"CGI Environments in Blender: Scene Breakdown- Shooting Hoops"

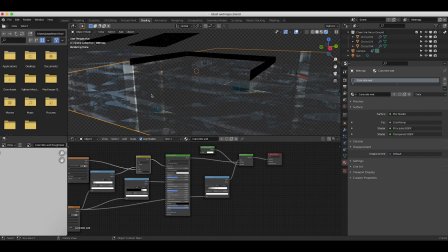240s
So what I've done to create that alpha channel where the reflection didn't exist is I've just taken our wet map texture, put it through a color ramp, and then with a mix shader, I've input our main material node and mixed that with a transparent BSDF shader so that the dark portions of the
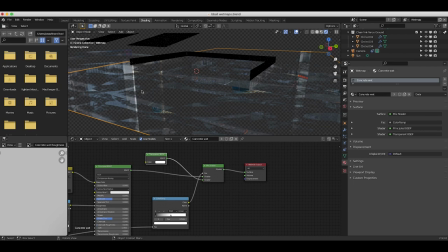255s
image where the wet map existed would be shown, but any other portion of our material would be completely transparent so that we could render it with an output channel.
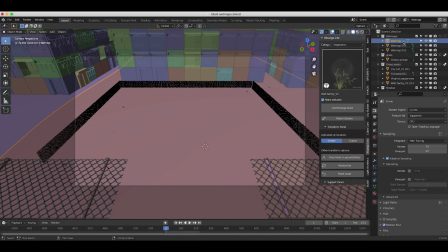264s
But anyways, that's how we created our wet map. As I mentioned, for each view layer, we're only rendering the collection with the actual elements that we want in that view layer, and all of the other collections are enabled as indirect only so that they affect the element that is being rendered but aren't being rendered themselves but anyways the next view layer
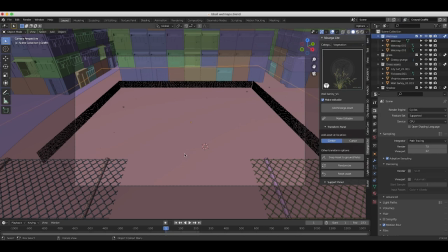282s
that i added was our ground graffiti here and as you can see here if i go to rendered view you can see the graffiti that's been added to
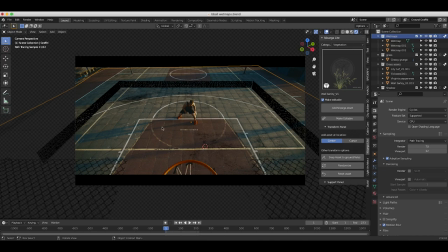289s
our scene i've just overlaid a very basic graffiti texture onto our environment and in our shading tab what i've done here to render this with
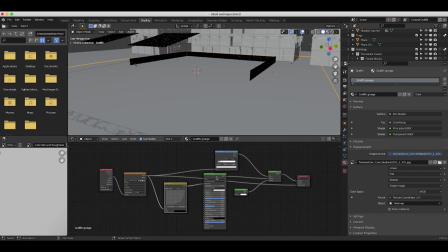296s
an alpha channel as well in addition to darkening down our graffiti texture here and putting it into our diffuse node I've also used another mix shader with a transparent bsdf node as the second input in the mix shader I've used that concrete texture to create an alpha channel where the graffiti didn't exist
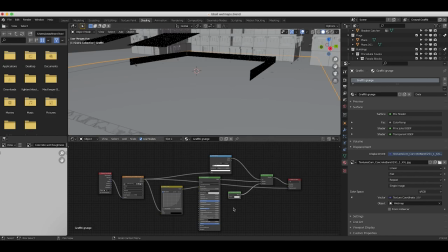314s
as the darkest portion of the texture So using a mix shader with a transparent bsdf shader input And then crunching down the values of your texture with the color ramp is a nice way to create transparent Overlay textures on top of your scene and that's what i've done a lot in this specific
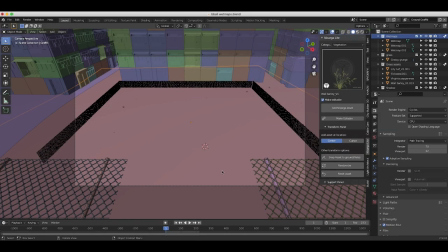329s
environmental setup But that was a super simple view layer here. The next two layers that I added were the chain link fence in the foreground as well as the chain link fence in the background of our shot. So as you can see here, we have our two chain link fences here in the foreground as well as this chain link fence kind of surrounding our basketball court.
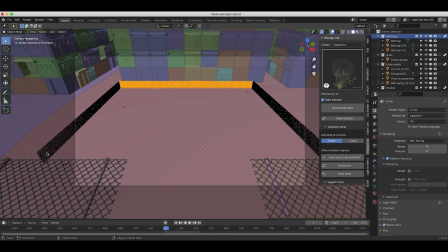347s
And I've just used an array modifier on a model of a chain link fence here and extended it to get the right length that I wanted. And the reason I separated these chain link fence layers is because this chain link fence in the foreground is probably going to need some different compositing effects added to it.
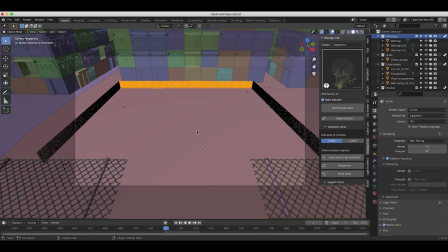361s
For example, since it's closer to the camera, we're going to likely need to add some kind of blur effect to match the depth of field of the live action shot and make it look a bit better. So I've done those two different view layers as usual, of course,
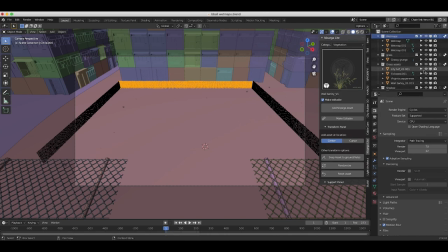374s
just making all of the other elements in the scene indirect only in each of their collections so that they affect this element indirectly through the lighting. After adding our chain link fence, I've added some grass elements to our scene.
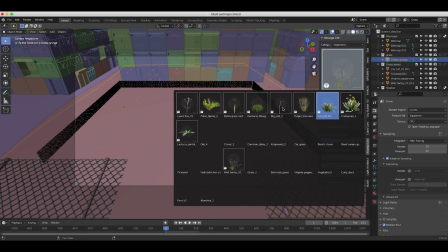386s
I wanted to give a little bit more life to the environment, so I imported some Nostarga Lite assets and distributed them on a particle system as a plane in our environment. I have a link to the Nostarga Lite Spyderfy bundle in the description if you're interested in this add-on, as well as Spyderfy, so be sure to check that out.
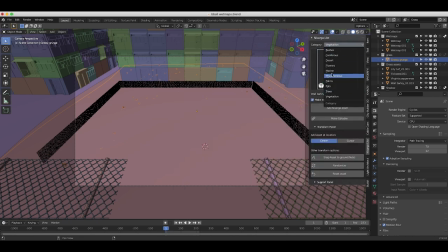402s
It's a really awesome add-on. You've got tons of different assets to choose from.
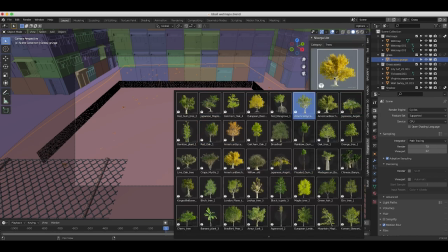406s
You've got lots of trees, grass, all highly detailed work in both Eevee and Cycles, and super fun to work with.
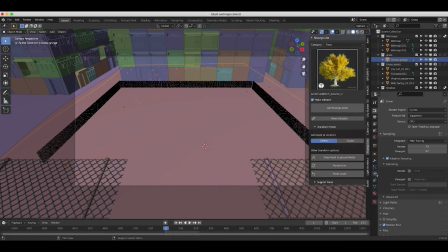413s
But anyways, I've added these grass elements on this particle system. I'll go ahead and bring up the viewport display to 50% maybe, or 45%, just to show you guys what we're dealing with here. You can see the different grass that we've added. And the reason that the grass is only showing up in certain parts of our image here is because I've weight painted where I want the grass to actually show up.
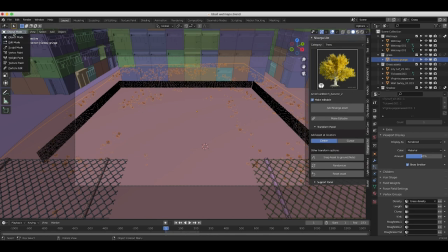433s
So as you can see, if I go to weight paint,
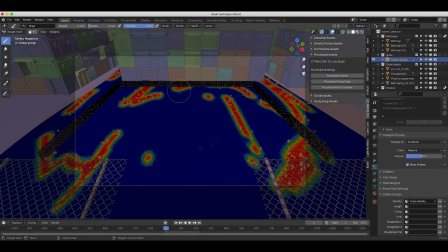436s
you can see that I've painted where I want these nature assets to show up, which gives it a little bit more organic feel. And I have a tutorial on how you can weight paint these assets on this channel as well, so I'll put a link to that tutorial in the description if you're interested. Super simple concept and can be applied to lots of different shots to add some life to your scene.
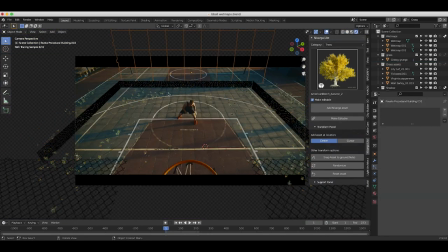454s
But anyways, as you can see, if I go to rendered view here, you can see these nature assets rendered by themselves,
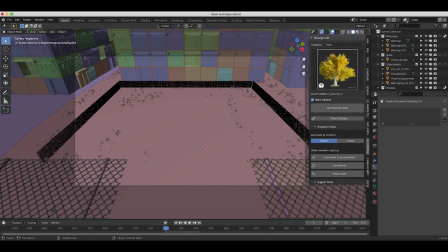461s
which in my opinion adds a lot of life to the scene. But anyways, the next thing we added to our scene were the buildings surrounding our basketball court here.
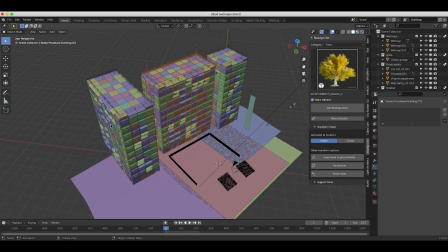469s
And I've just used our procedural favela buildings from our City Builder 3D asset-based add-on and just kind of adjusted them to fit our scene here.
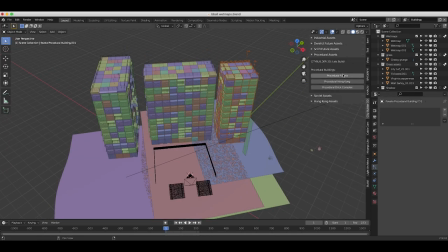477s
As you can see, if I just go to our City Builder 3D tab, we've just added this procedural favela three different times here.
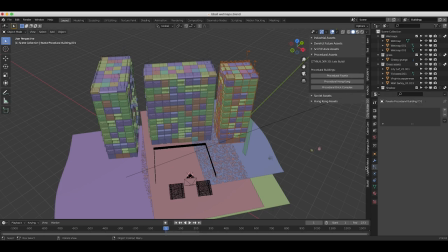483s
And the cool thing about these procedural assets in particular is if you go to the modifiers tab, you can change the length, width, and height of the building as well as a random factor to give each building its own unique result.
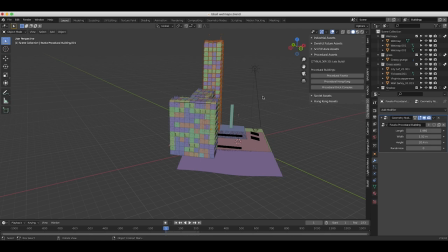493s
So as you can see I can adjust the height here, make some taller assets, maybe adjust the width a bit or the length, but you know, you can create lots of different variation in each of your assets and fit them a little bit more appropriately.
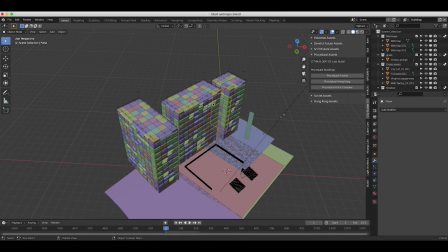506s
But I've just used three different procedural favelas here. I've adjusted the randomness a bit on each of them as well to get a little bit more unique look.
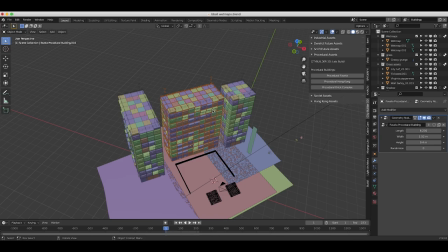513s
And as usual, all of the other collections other than the buildings on this view layer are enabled as indirect only so that they will only affect the lighting of these buildings, but won't actually show up in our scene. After adding our buildings, the last thing that I added was the shadow catcher here.
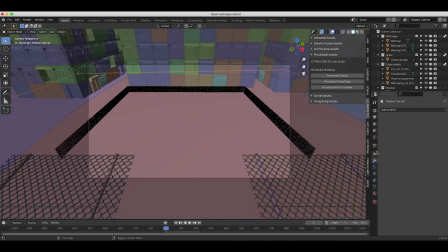527s
And the only element that's being rendered on this view layer is a very basic ground plane that I've enabled the shadow catcher option under our object properties tab here. So it's only rendering the shadows of all of the other elements in our scene.
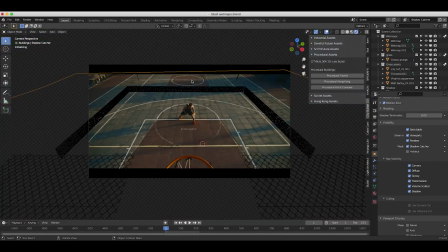539s
And because we've enabled them as indirect only, they won't actually show up, but they will create the shadows on this ground plane.
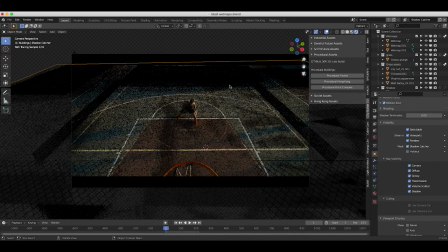545s
So as you can see here, if I go to rendered view, you can see the shadows that are being created by both our buildings, our chain link fences, and our grass elements in our scene here so that we can composite this shadow and have a little bit more control over the final result.
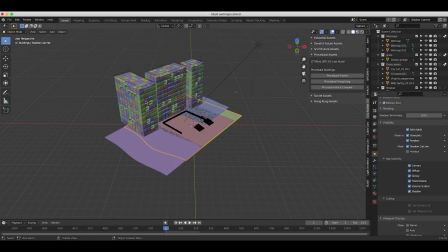559s
Finally, in addition to all these elements and all these different view layers, I've added a very basic sun to our scene to sidelight our environment as well as an HDRI of our city in the environment tab.
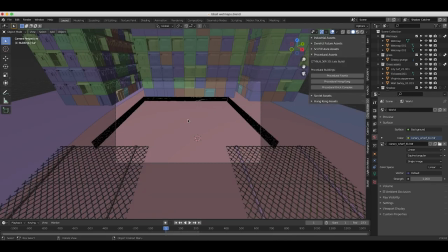569s
And as you can see from our camera view here, if we look at our live action shot,
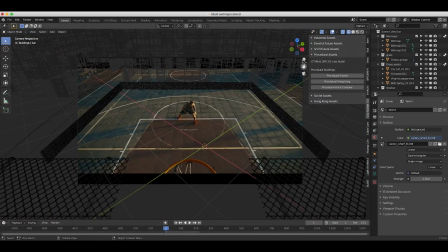574s
our character is being lit from the right side by the sun in our scene,
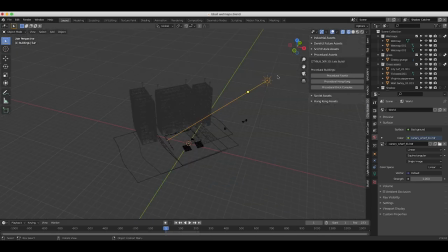578s
so I've tried to mimic that effect with a very basic sun lamp side lighting our environment as well, trying to match the CG lighting to the live action composite. Anyways, after creating this environment and separating each element into its own specific view layer, I did a quick test render and went into the compositing process.
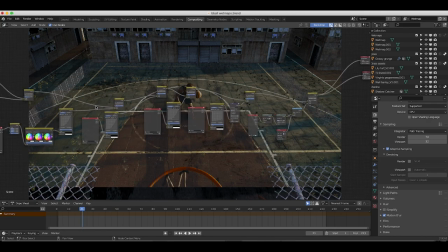597s
Alright guys, so I'll just go through each different view layer that we've added one by one here in the node tree. It looks pretty complicated, but it's a fairly simple process once you get a hang of the general concepts here. So starting off, we have our movie clip going into an undistortion and scale node that is set up automatically whenever you set up your tracking scene and solve for the optics of your camera.
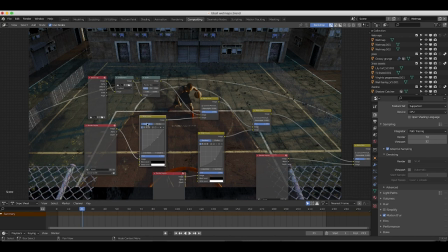617s
Then the first thing we added is our ground graffiti view layer. I've run it through an RGB curve node to overlay on top of our live action shot. So as you can see here, if I just create another output node, I will input this into a view node.
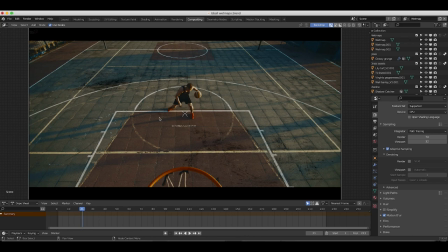631s
And this is our shot with just those graffiti elements added over top of it. Then the next thing that we added is our wet map layer.
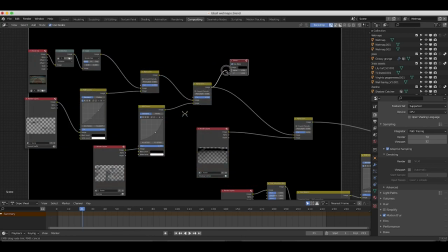638s
So as you can see here, if I move our viewer node to the next alpha over node, you can see I've added our wet map view layer here.
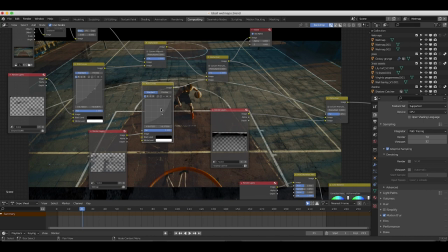645s
And as you can see, I've also darkened down our wet map information with an RGB curves node here, just to make it even darker than it already was.
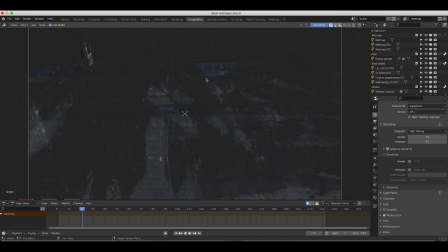653s
The cool thing about this wet map in particular is if we just check it by itself you can see on the left here the reflections of the actual building in our scene which i think is a really nice way to integrate all of your cg elements into your environment with those reflections but
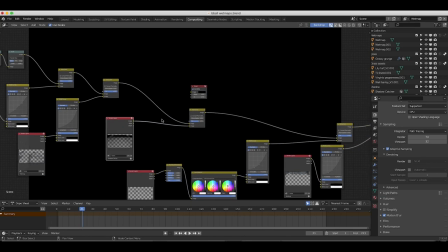667s
anyways after adding our wet map i've added our shadow catcher on top of everything we wanted to add this before our grass elements because we want
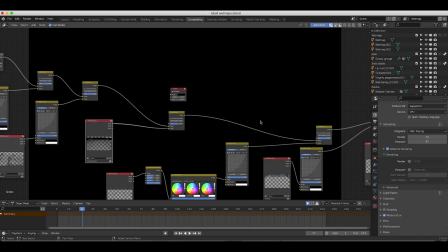675s
our shadow to be below our grass elements as well as our buildings and our chain link fences so i've added our shadow catcher here as you can
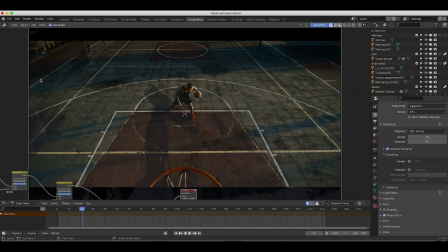682s
see just our shadow information you can see all the different shadows especially in the back here from our buildings and then i've just decreased the factor on our shadows to
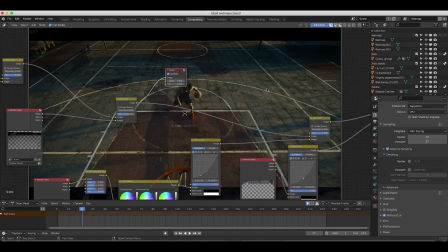690s
0.65 because our shadows were a little bit too dark for the composite finally next i've added our grass view layer i've run
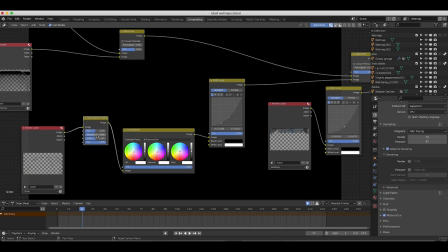699s
this through a hue saturation and value node to bring down the saturation because it was a little bit too green for me and then i've also color
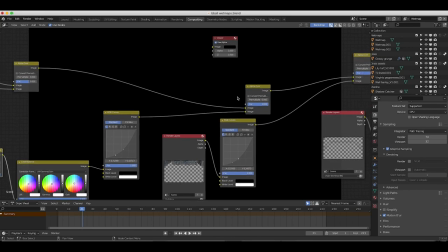704s
corrected it a bit cooler to match our live action shot a bit better and then i've darkened it a bit as well.
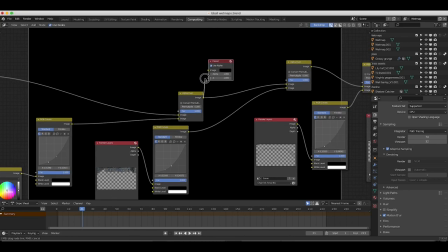710s
So as you can see here, connect this view node right here.
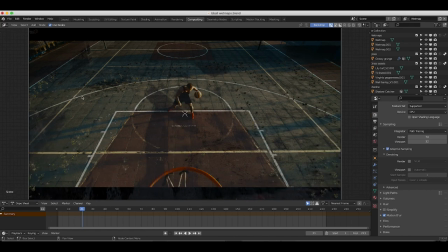714s
We have our nature added to our scene in addition to our shadow catcher, and it's blending into our shot fairly effectively. One cool thing you can notice here is the shadows from where our buildings would be are indirectly affecting the grass on the ground here.